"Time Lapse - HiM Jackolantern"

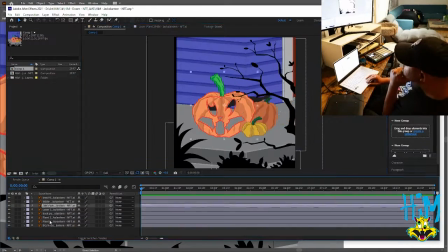Now, once I was done with the colors, it was time to go in and animate my foreground.
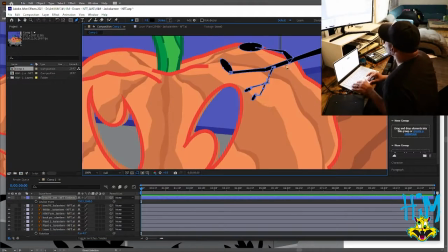I had some grass, bushes, and the trees.
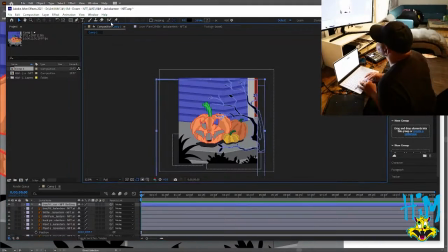And the tree was actually the hardest part that was the hardest part to animate.
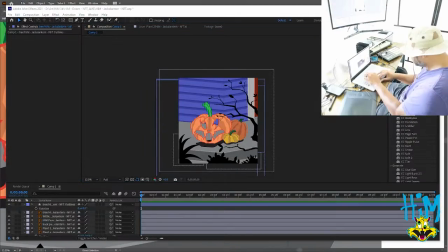I was able to, I think I was successful with the grass and the bush, but the timing was still a little off with the tree waving back and forth from the wind.
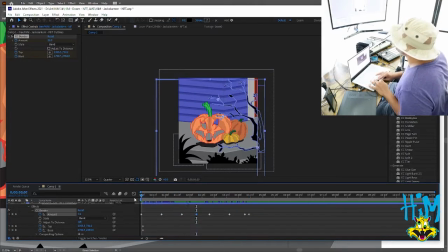I wanted to give that appearance, but like I said, the timing was off, and it looked a little too robotic,
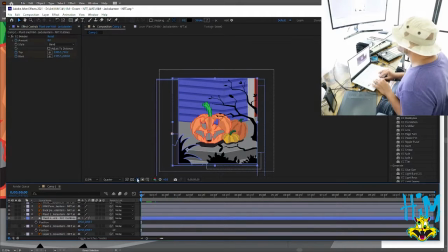a little too automated, but I wasn't going to spend too much time with it,
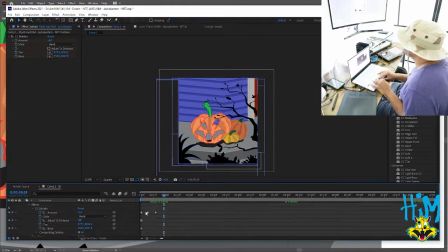so I just got it close enough, and then I just moved on from there.
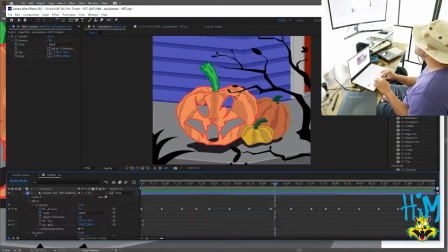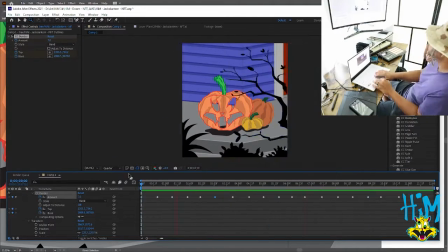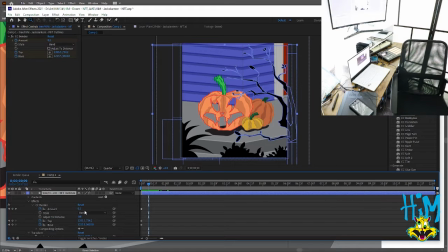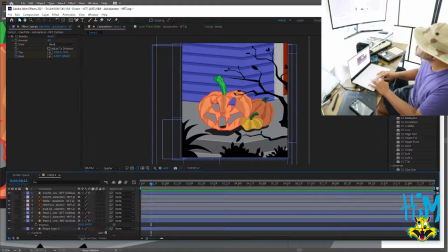Now, once I got the animation of the foreground to where I wanted it,
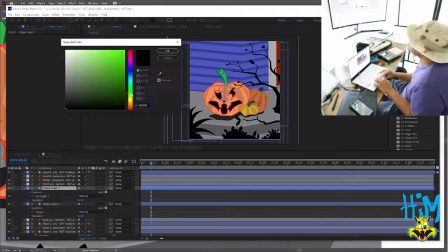it was time to go ahead and add some light coming from the jack-o'-lantern.
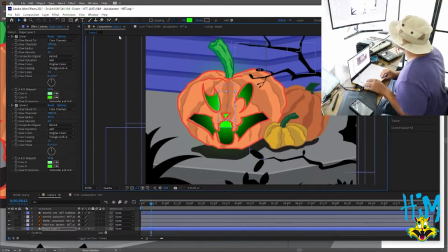So I was either do a candle, or in this case I thought I would do a glow stick.
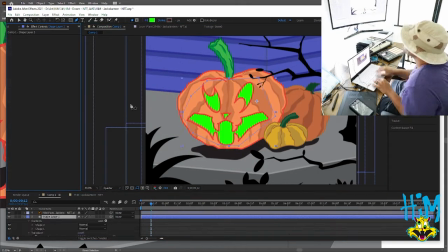So I just got a rectangle and turned it green and just made it glow.
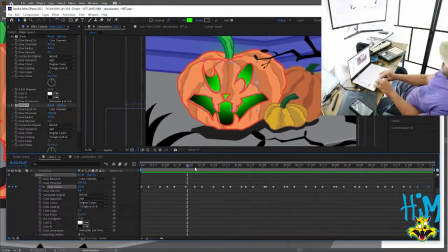Nothing too difficult, nothing too fancy.
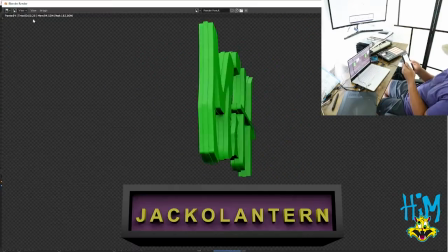And once I was done with the glow stick, it's time to take the logo and bring it into Blender, and there I changed the title and the color,
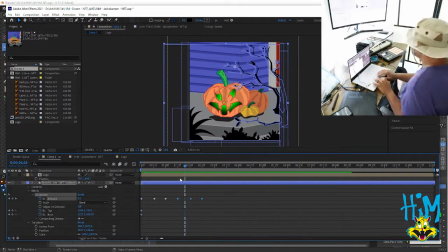and I bring it back into After Effects. And here I'll do any necessary scaling that needs to be done.
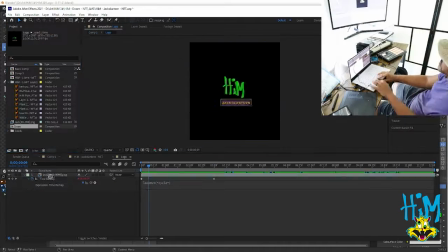And in this case, I also added a glow effect to it,
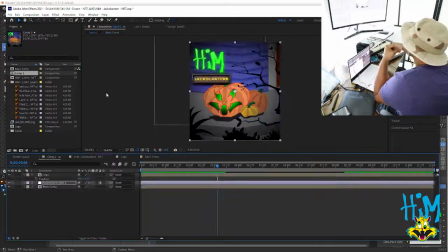a nice little green glow to match the illumination coming from the pumpkin.
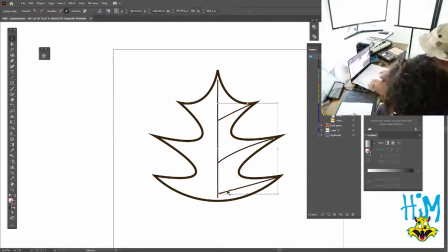Now the final step of this process was to construct a leaf into Illustrator.
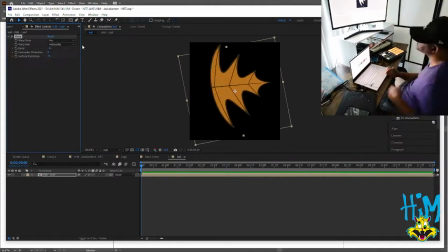I wanted to give it the look as if, you know, it's a windy night on Halloween,
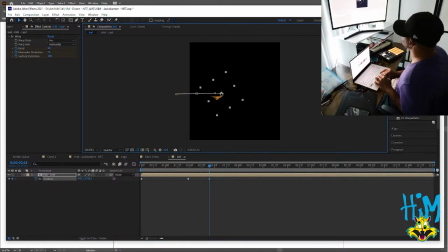and I had my foreground rustling from the wind, but I feel I needed something else,
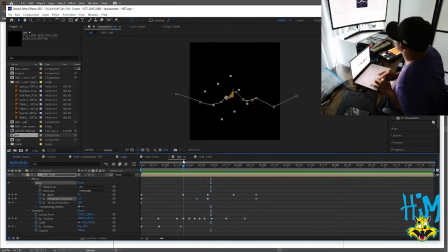so I already knew that I wanted to have some leaves blowing,
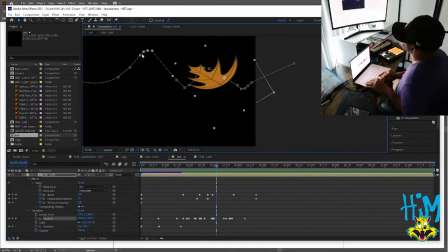so I constructed that leaf in Illustrator and brought that into After Effects,
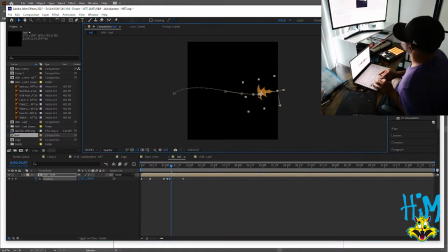and here I am animating the motion path of the leaf.
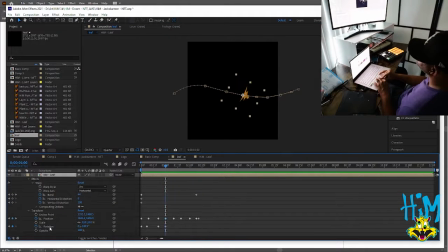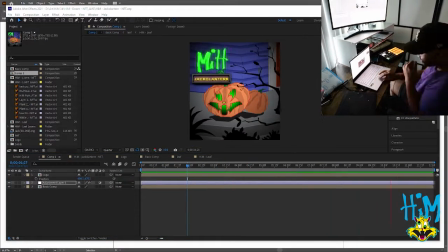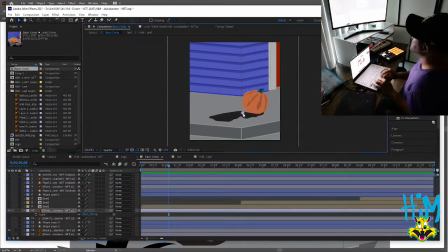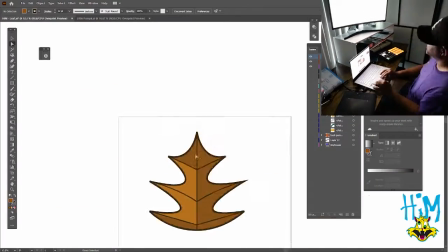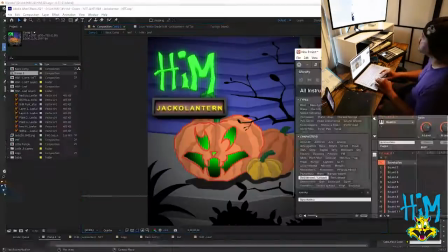And once I finalize everything, it's time for my favorite part. And this is when I get to go into Machine and compose a little,
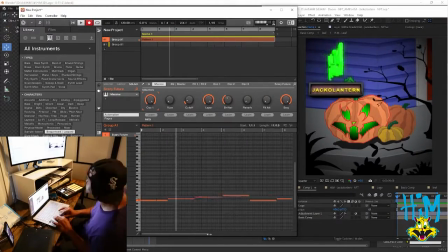either a melody, jingle, or score for my composition. I typically go for something very simplistic, nothing too difficult, fancy, just something, you know, just enough to set the mood for what I'm doing.
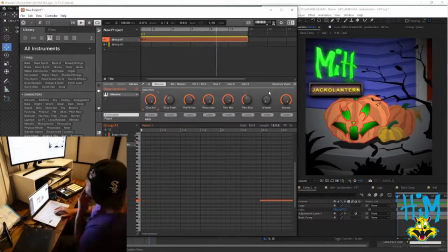And once I've finalize all the sounds, I'll take it into Cubase, mix it down to either a WAV or MP3,
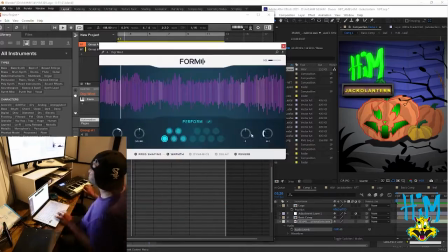and then I'll bring that back into After Effects and add it to the composition.
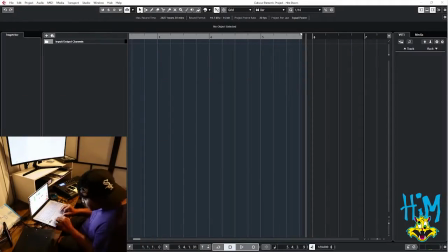And when that's all done, you will see the final render.
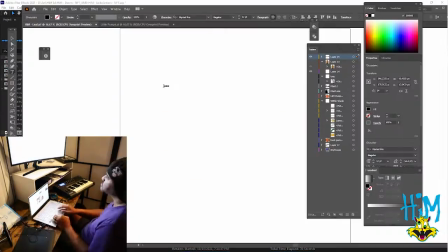And then once that's done, we're going to take a look at the actual complete composition with sound effects and music.